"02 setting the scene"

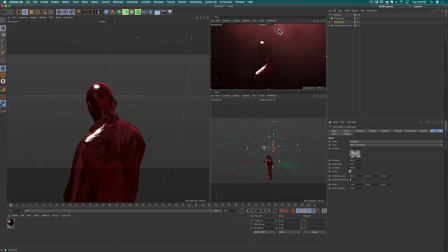And now you can see that noise being generated in the scene. And you can see that if I move through my playhead and pause a little bit, that noise is moving. So that noise is being controlled by the velocity.
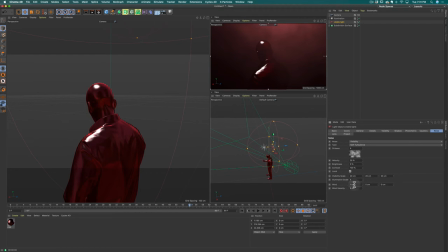It's at 25%. And it's also being controlled by this wind, which is at 1 centimeter right now, in the X direction. And I'm going to change that from the X direction to the Y direction. I'm going to go ahead and change my velocity down to about 5%.
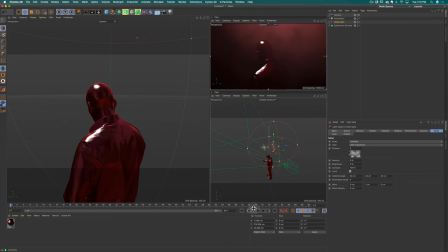And then I'm going to go through and just go through a few frames and see where we're at, see what kind of movement I'm getting, if I'm happy with it. Doesn't look like I'm getting very much movement at all.
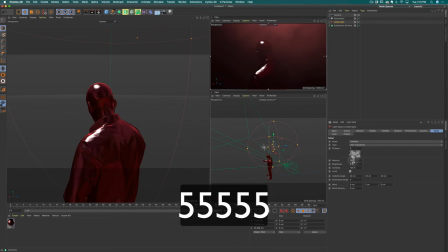Let's try turning our velocity up to 15%. So it always takes a little bit of playing and manipulating.
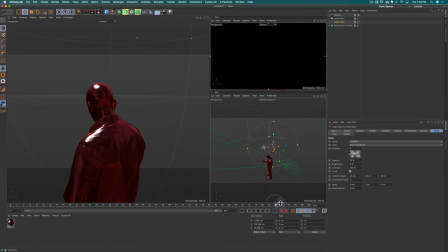So I'm seeing some motion happening in there now. And that's probably enough. I don't want it to be too drastic. I just want it to be a subtle sort of background motion that's happening.
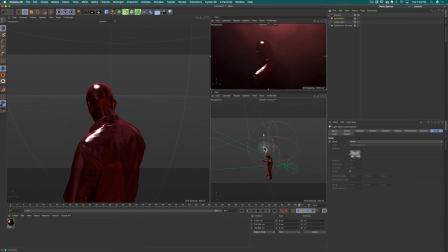And let's go ahead and work on our illumination now. So this light currently is illuminating infinitely, and I don't want it to do that. I want it to be really bright right here and then fall off as soon as it gets down to the bottom of this guy's shirt,
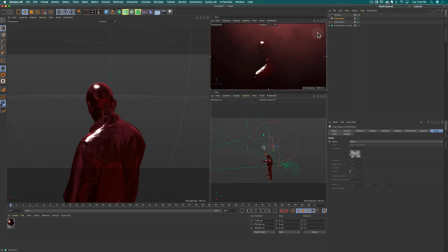or right to the bottom of the frame, so we have this nice dark halo that's happening around the bottom. And so to do that, I'm going to turn on a fall off. So I'm going into my light object settings, going to details, and I'm going to say fall off, inverse square physically accurate.
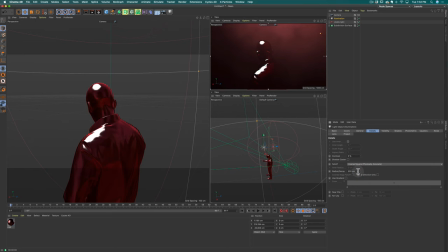And what's that going to do? It's going to give us a similar fall off radius that we saw in the visibility of our other light, right? So we've got an outer distance, and this one we have fall off radius, and I can change that dimension.
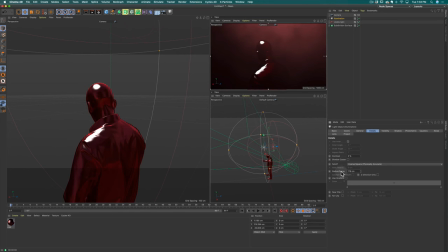So the more I change this down, the less it's going to be illuminating my character and my scene. And it's going to be really hot or bright the closer it is to my person.
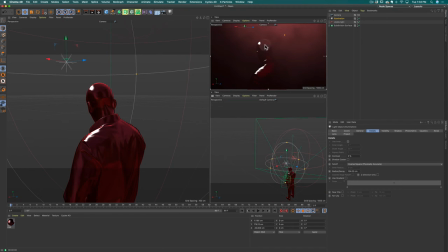So if I drag this light down by his head, you'll see that it's brighter here, and it shows us that in the scene as well. And so it just takes some manipulating of this light to get it to be where you want it to go.
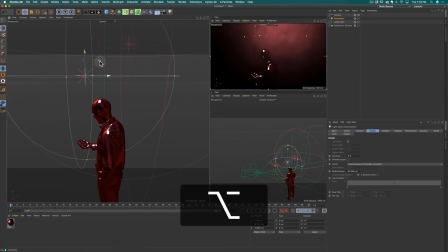And so I'm starting to like what I'm seeing here. I'm getting really bright light that's happening. Let's snap back to our camera view. And what I'm not liking right now is the way it's kind of hitting this guy's top of his head. I think I might actually move that light forward a tiny bit,
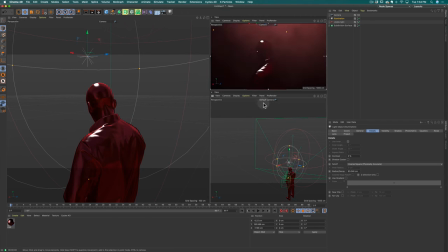so that it's more of a rim light. And based on what I'm seeing here, I'm going to make a decision to go ahead and change the type of light that I'm using. So right now this is a single omni light. I'm going to change it. I'm going to change it to an area light. And why am I doing that?
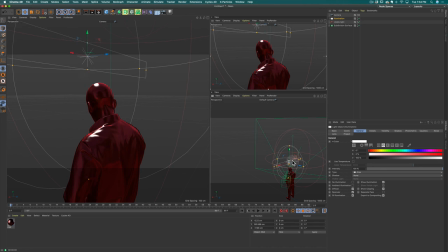I'm doing that because I want to have a little more control. So I'm just going to rotate this light around. It still has the same fall off settings, but now I can create a long, wide light. Probably don't want it to be as long as that.
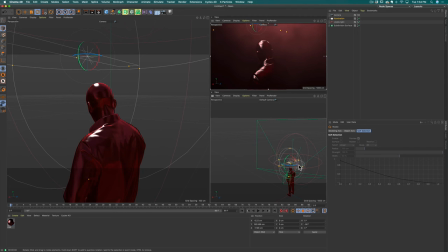But you notice what's happening with that light now is it's spreading across the top of this gentleman's head, is that I'm getting something that feels more like a nice rim light, and it's giving me the kinds of highlights that I'm looking for.
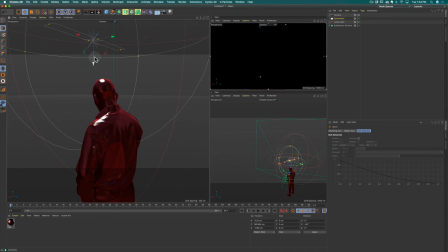And so it's really important to sort of understand how these lights function and how you can manipulate them to your advantage in your scene.